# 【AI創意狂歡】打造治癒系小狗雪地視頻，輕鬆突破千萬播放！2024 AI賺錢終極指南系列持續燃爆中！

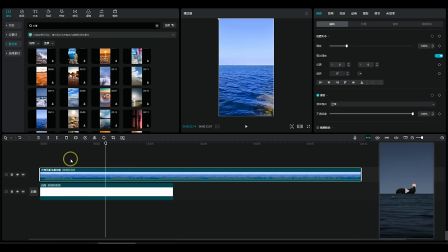让它拖过来由于这个视频带有声音我们在左侧点这个小喇叭将它的声音先关闭或者分离音频将声音彻底删除好 接下来我们点击这个视频在画面蒙版里面选择线性蒙版将蒙版旋转过来
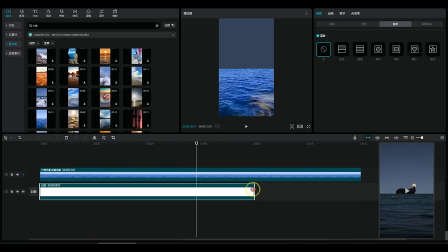好 这样水面我们就得到了我们将视频的时长控制在8秒钟吧
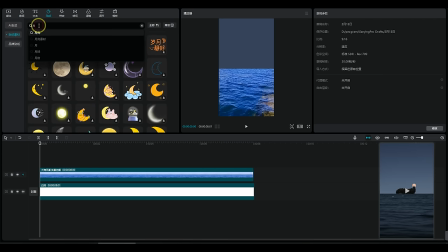好 接下来我们要获得月亮的素材好 我们在确值里面搜索月亮找一个和这个视频类似的黄色的月亮
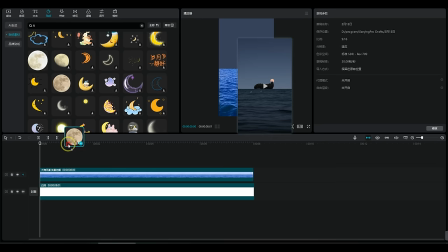我觉得这个月亮比较像我们将它拖到轨道上
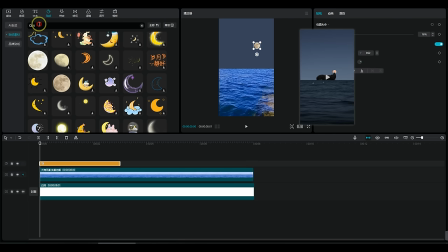好 先随便调整一下大小放在边上好 接下来我们需要找到小岛的素材点击素材库搜索小岛
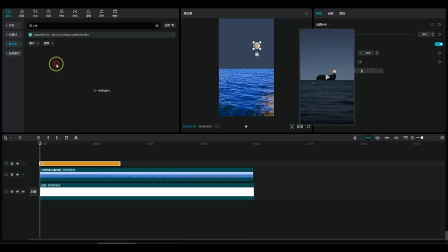类型选择图片比例选择素屏这第一个我就觉得比较好
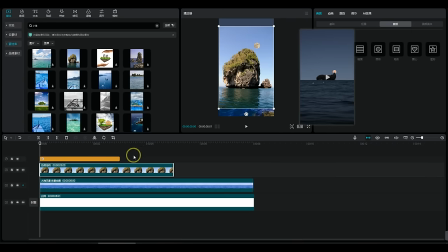就用这个试一下将小岛也拖到轨道上但是这个小岛上除了这个小岛还有一些我们不需要的东西
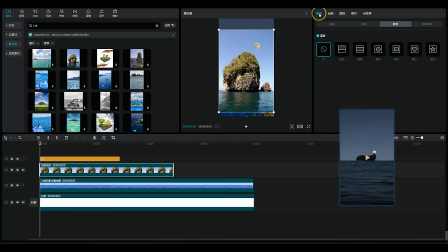怎么办呢选择这个图片在画面一级菜单找到二级菜单扣像勾选自定义扣像选择智能画笔调节画笔的大小粗一点
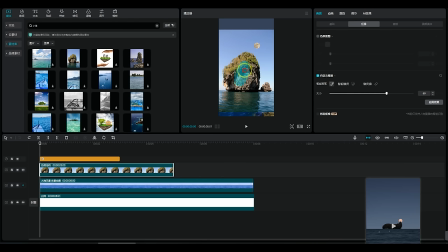然后在小岛上随意的画一下剪映就自动帮你选中了这个小岛
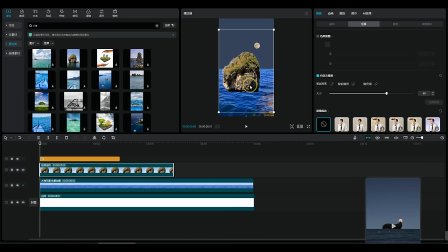然后点击应用效果好 剪映就会将多余的物体扣去然后调节这个小岛的大小点击画面点击基础将它的层级调为一级这样小岛就到海面的后面去了
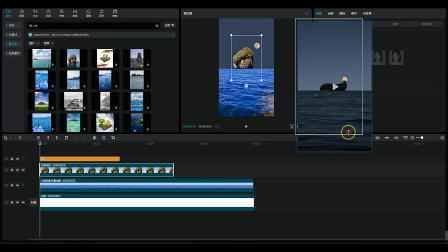好 然后我们将这个参考图的大小调整到和我们这个监视器的大小差不多大这一步是为了将月亮的大小调到和参考图的大小差不多大我们点击月球贴纸 调节它的大小好 然后将所有素材的时长拉到和主轨一样长
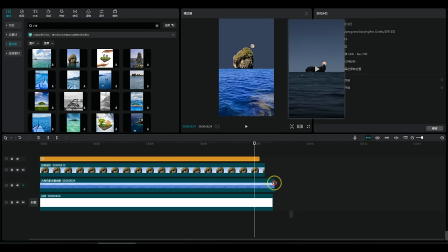或者拉长一点 将时间线放在8秒的位置选中所有的素材 按W键 将素材剪切整齐好 到这一步 基本上所有的元素都具备了但是大家会说为什么看着和对标视频差别这么大这是因为还有最重要的一步调色没有做好 我们选中这个热带岛屿
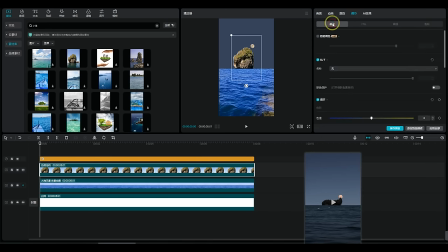在一级菜单找到调节点击基础将小岛的亮度降下来然后再点击色轮色轮有暗部中辉和亮将暗部亮度降下来将中辉的亮度降下来
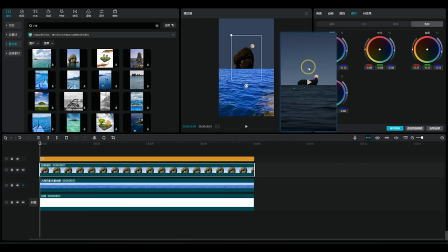将亮部的亮度降下来好 这样小岛的亮度就降下来了就有那种接近黄昏的感觉了好 然后我们再来调这个大海的颜色
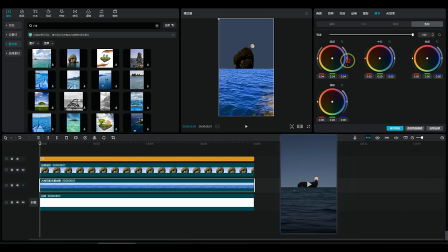在轨道上用鼠标点击大海将大海的暗部亮度中辉的亮度亮部的亮度全部降下来再来到HSL将这个蓝色往青色偏将饱和度降下来亮度也降一点好 再来到基础整体的亮度再降一点
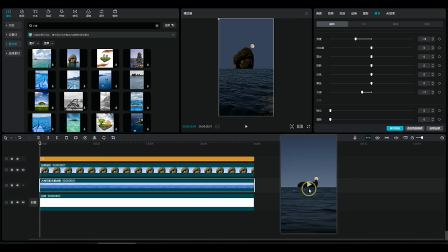光感也给它降一点好 这样它这个水面的颜色就接近我们对标视频的颜色这样它整体的色调就会比较统一这个小岛色调感觉有点偏暖了我们再将这个小岛的颜色调一下在基础里面将色温降低好 然后在本地导入一些无版权的音乐将音乐拖到轨道上我们再来听一下效果
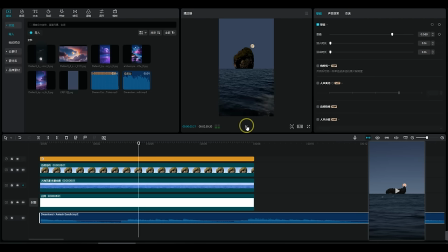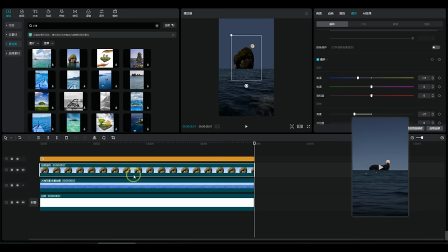那么如果你觉得这个水面不满意你可以找到更好的素材来替换这个水面那么基本上制作这个视频的原理就是这样制作好这个模板之后我们可以保存起来然后如果你要做其他视频直接在这里面替换素材就可以了比如说你可以将小岛替换为能船
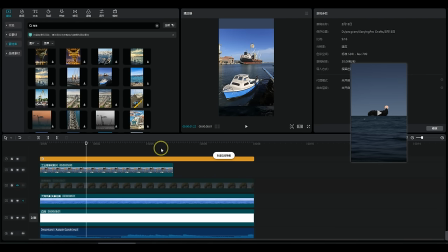好 将能船的图片拖过来然后将海岛关闭用同样的方法抠图好 点击应用效果
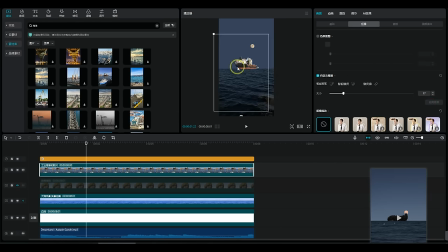那么能船就抠下来了然后将能船镜像过来然后再调一下它的层级好 最后再调色好 我们再看一下效果
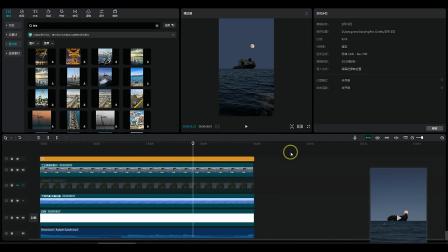那么这个大致的思路就是这样如果你想做的更精细的话那么你就更精细的去抠图或者找到更好的素材来组合这个画面好 那么第一个视频我们就讲到这接下来我们说第二个视频